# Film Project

Hi, I'm Austin. I'm a student here at Georgia State University in Film 270, but aside from that, I'm also a makeup artist. Now, my passion for makeup made me instantly think of this topic for my film project. I wanted to do the history of makeup in horror movies. Now, as we probably know, makeup has kind of declined in horror movies as it's gone to a lot of CGI effects. So hopefully through this video lecture I'll be able to present to you the history, the tradition, the richness that was horror movie makeup. So enjoy the ride.
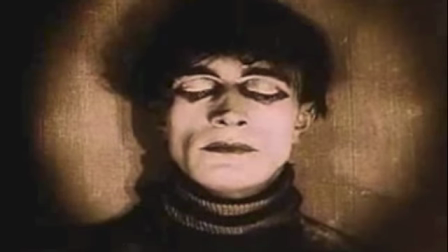0:36 Now, most people consider The Cabinet of Dr. Caligari to be the first horror movie. This German expressionistic movie is a really awkward and strange movie with lots of weird angles and acting.
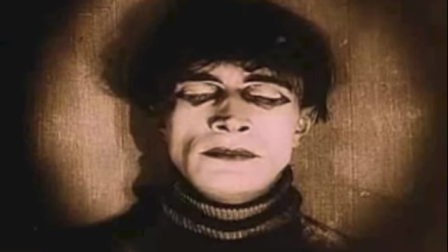0:47 Now, the makeup in this movie is the basis of all makeup, theatrical or not, and which is simply to enhance the features.
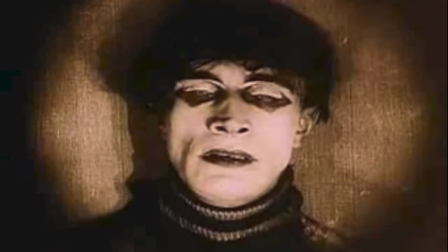0:54 The black makeup you see here on the eye is not really to transform the character or change him, it's just to enhance his features.
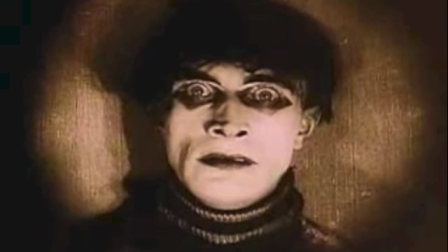1:02 And for the audience to see this, they wouldn't necessarily see it as being something unhuman.
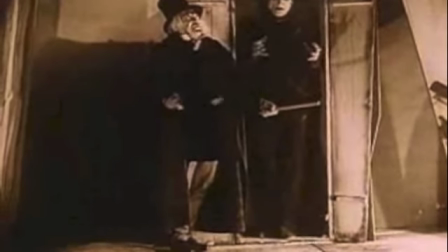1:07 They would see it as a human character. So the choice with this makeup, it was done with grease paint.
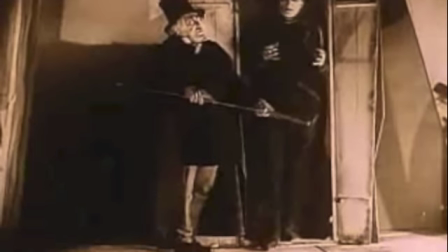1:14 So that was pretty much all they had back then. But the one problem with grease paint is that it's very, very thick and it's hard to work with.
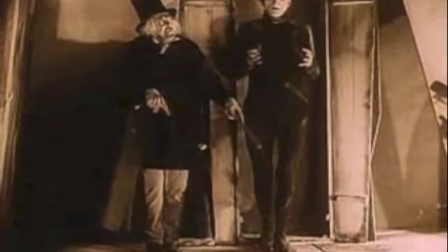1:21 Not to mention that it's hard to use on the actor's skin.
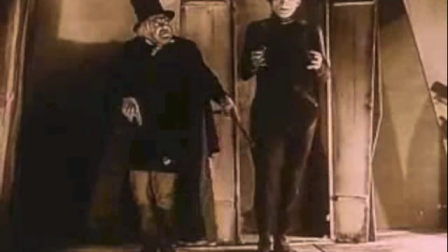1:24 So as you can see, the simplistic makeup was partially because they didn't need to have complex makeup,
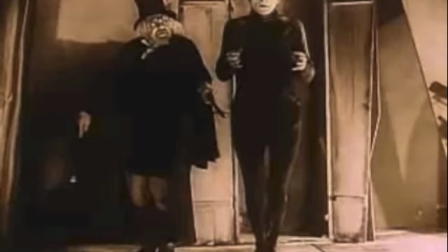1:30 but also because they were very limited in what they could do with the grease paint that they had.
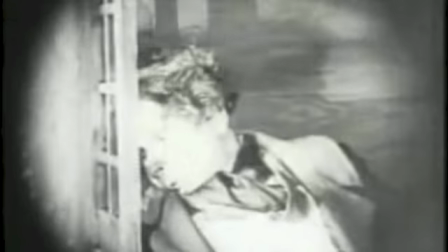1:39 When Nosferatu came out in 1922, it truly brought in a new age of makeup, more similar to the one we know today.
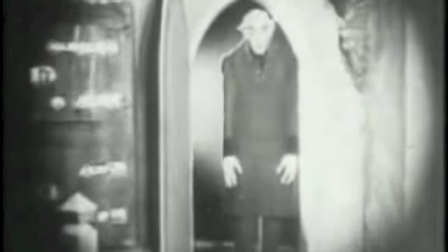1:47 For this character of Count Orlok, Max Schreck applied his own makeup, which consisted of a bald cap,
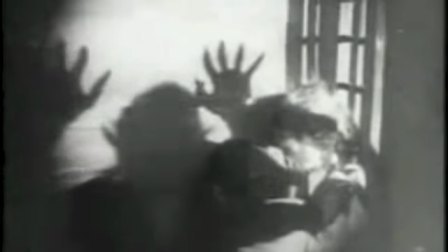1:54 fake teeth, hair, finger extensions, and of course lots and lots of grease paint.
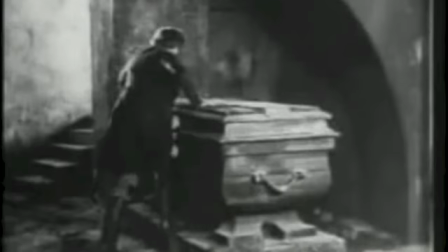2:00 That's why in his makeup we don't see a lot of individual details,
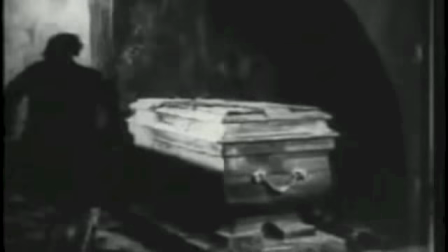2:03 but it's very washed out with just dark circles around his eyes because, like I said, it's very limited to what you could do with grease paint.
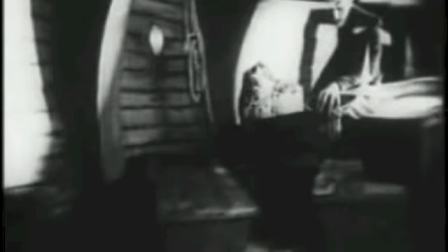2:11 Now, for the first time, audience goers, when they saw this movie, no longer were they seeing a basic human or human actor on screen.
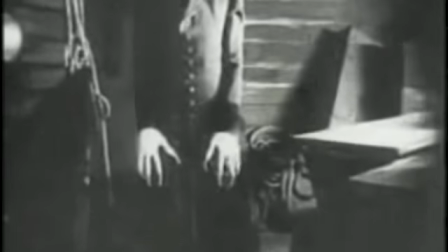2:19 They were seeing a monster. This is the first time. It was just unhuman. No audience had seen this before except in their dreams or maybe in carnivals.
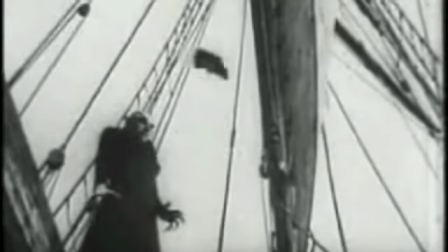2:28 So when they saw this, it was very different to what they'd seen, as most movies would show very realistic things.
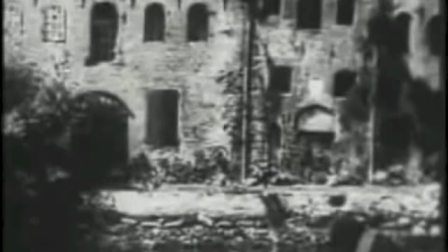2:34 Even though it was very twisted, such as the
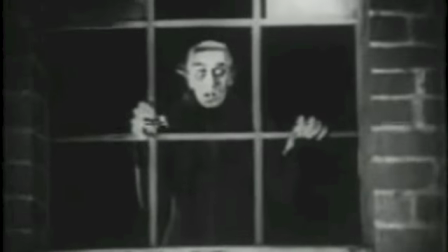2:38 Cabinet of Dr. Caligari, in this case, that movie, it still had human elements.
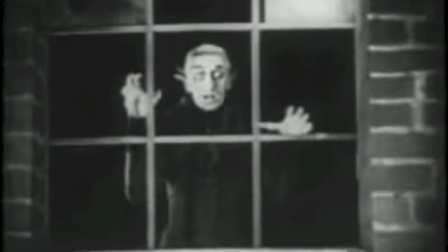2:43 And this one, it was very inhumane. It was just crazy. People did not know what to expect.
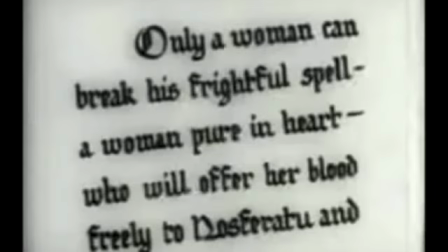2:49 So aside from makeup, there was also interesting camera angles that enhanced the effect of Max Schreck,
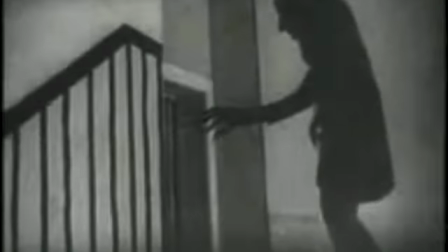2:54 such as looking up at him to make him look taller, which is also a combination of the film and makeup,
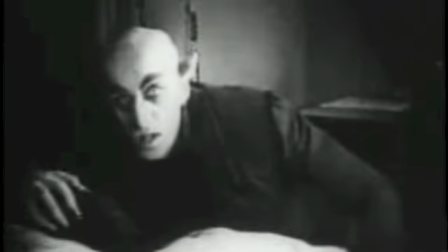3:01 which made audience goers go wild. Plus the fact Max Schreck was kind of a weird-looking guy.
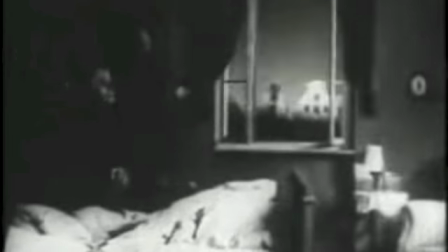3:07 It all enhanced to the overall feature of creating the infamous Count Orlok.
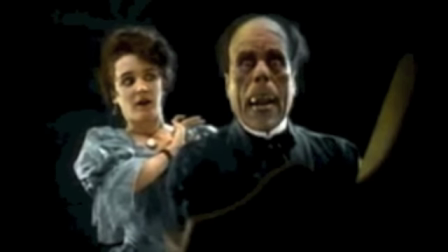3:14 Perhaps the most famous makeup of the 1920s was that of the Man of 1,000 Faces, Lon Chaney.
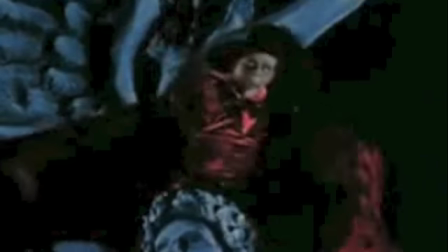3:22 Whether it be his makeup in Hunchback of Notre Dame or Phantom of the Opera or countless other movies at the time,
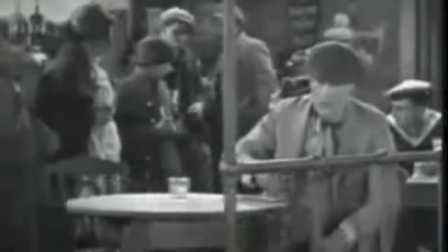3:28 he was usually always in some sort of crazy makeup that he applied himself.
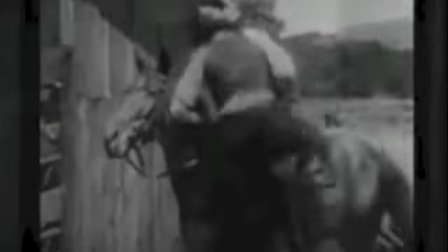3:33 His makeup usually consisted of fake teeth and nose putty, as well as, dun dun dun, grease paint.
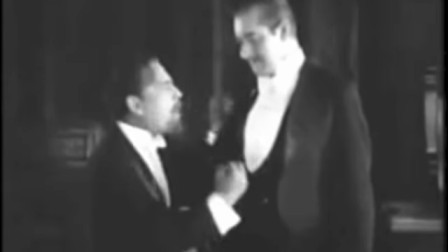3:40 His oddly realistic makeup gave audience the first viewing of something that was almost human but not quite.
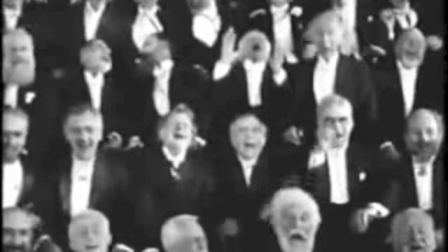3:46 And his innovative makeup techniques revolutionized makeup for the first time, with someone's face was totally unrecognizable.
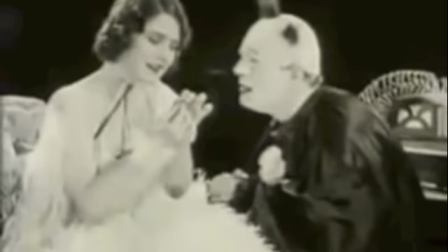3:54 Because even in the previous movie that we described, in Nosferatu, when that came out, his face was very recognizable.
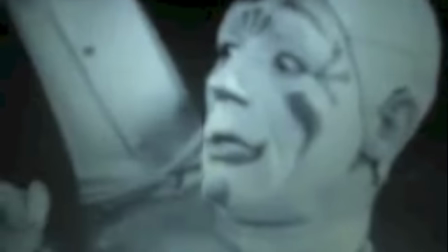4:02 If you look at pictures of Max Schreck in and out of makeup, it's very similar, and you could tell that he played Count Orlok.